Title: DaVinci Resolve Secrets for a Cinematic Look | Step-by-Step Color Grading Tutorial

This time we'll convert from Rec 709, which is where our image is currently after the output CST, to Cineon film log. Now in the next node, we'll drop in the Kodak 2383.
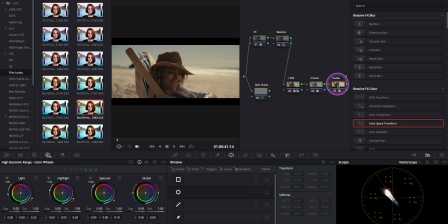(4:18)
And there it is. What a big difference it makes. The image immediately takes on that rich, filmic tone with classic highlight, roll-off, and contrast. Now I'll add a third node and start adjusting the contrast.
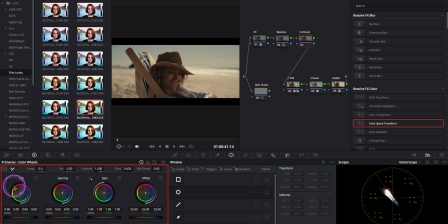(4:34)
I'm using the primary wheels, lift, gamma, and gain to shape the image here. Let's switch over to the waveform so we can better monitor our shadows and highlights as we go.
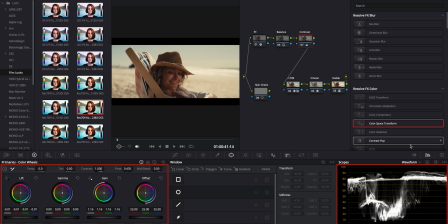(4:47)
Here I'm using my mini panel, but don't worry, you can do the exact same thing with just your mouse if you don't have a panel. And by the way, for now, don't worry about the background. We'll take care of that in the next step. I think this is looking good. Now, let's add another node. And I'll label this one background. To isolate the background, I'm going to use depth map. Let's add it. I'll invert the selection and start adjusting the map levels. Good. We can also use map finesse to fine-tune the edges and, clean up the transition. Now that we've got a nice separation,
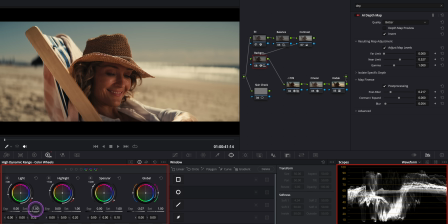(5:33)
I'll use the HDR global wheel to gently darken the background and create more focus on our subject. Great. If needed, you can always jump back into the inspector panel and tweak the depth map settings even further.
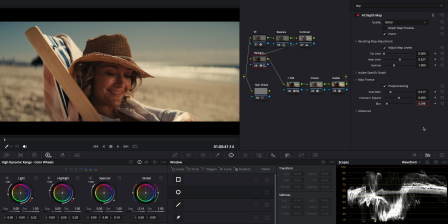(5:49)
Good. Let's toggle it on and off to compare. Looking beautiful. That separation really makes the subject pop. Next, I want to add a bit of glow to our subject, just to give it that soft, dreamy highlight. To do that, I'll create an outside node, which lets us isolate the subject from our existing depth map selection. Now I'll add the glow effect. Let's turn on alpha limit so the glow stays restricted to just our subject.
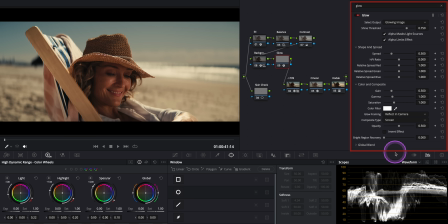(6:21)
I'll also change the composite type to screen for a more natural blend. Now I'll bring down the shine threshold to taste. Somewhere around here looks good, I think.
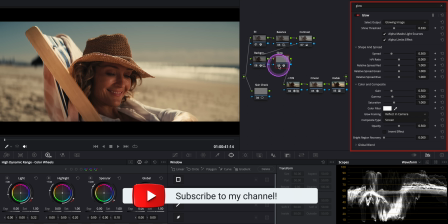(6:33)
Nice and subtle, but it adds that extra polish and glow to the face and shoulders.
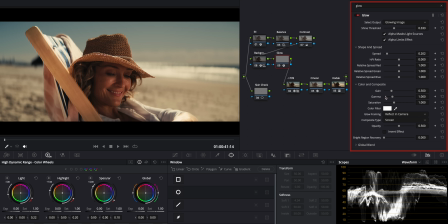(6:39)
You can also adjust the spread here and the opacity to your taste. And if you wanted to affect the image more, you can lift the shadows under the HDR wheel a little bit.
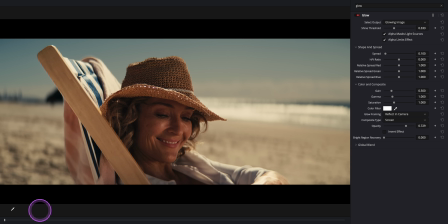(6:51)
Let's toggle it on and off. I love it. Now in the next node,
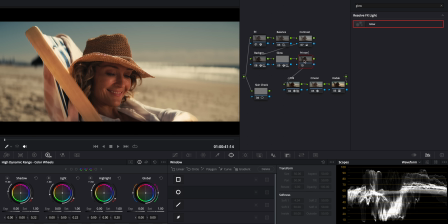(6:56)
I want to use printer lights to give the image just a little bit more color density and warmth.
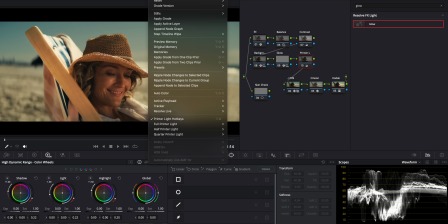(7:05)
I'm adding a subtle push of green and maybe some red.
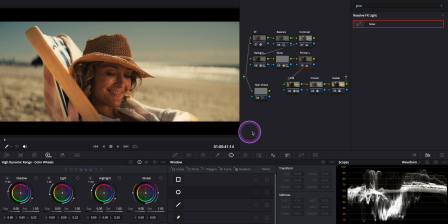(7:10)
Just enough to enrich the midtones and bring in that photochemical feel.
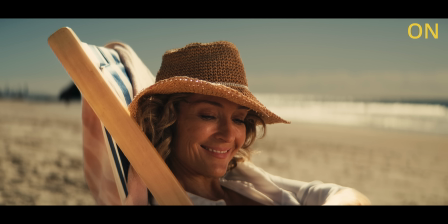(7:15)
Let's toggle it on and off. Looking beautiful, warmer and richer.
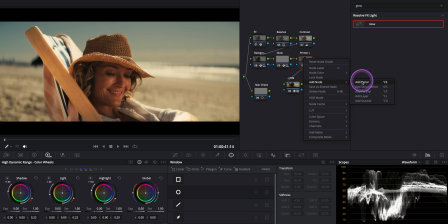(7:21)
In the final node, I'm going to use the film look grader to give the image that last filmic touch. I'll start with a clean slate and add a bit of cinematic character here. If you like, you can also increase the saturation in this node.
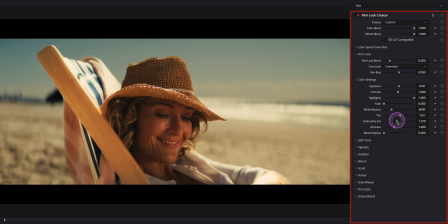(7:36)
It really depends on your taste and the mood you want to create. Let's take a look. Yep, looking good already. Now let's add some split toning. Here I usually start by bringing the strength all the way up.
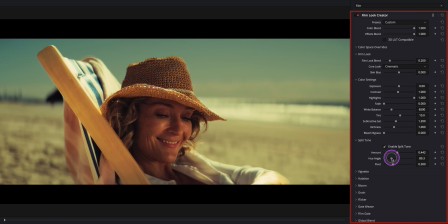(7:51)
This helps visualize the effect clearly. Then I'll make adjustments to the hue angle and pivot to get the tone I want. And once that's dialed in, I'll pull back the strength to something more subtle and refined. Let's check it. Yep, I like it.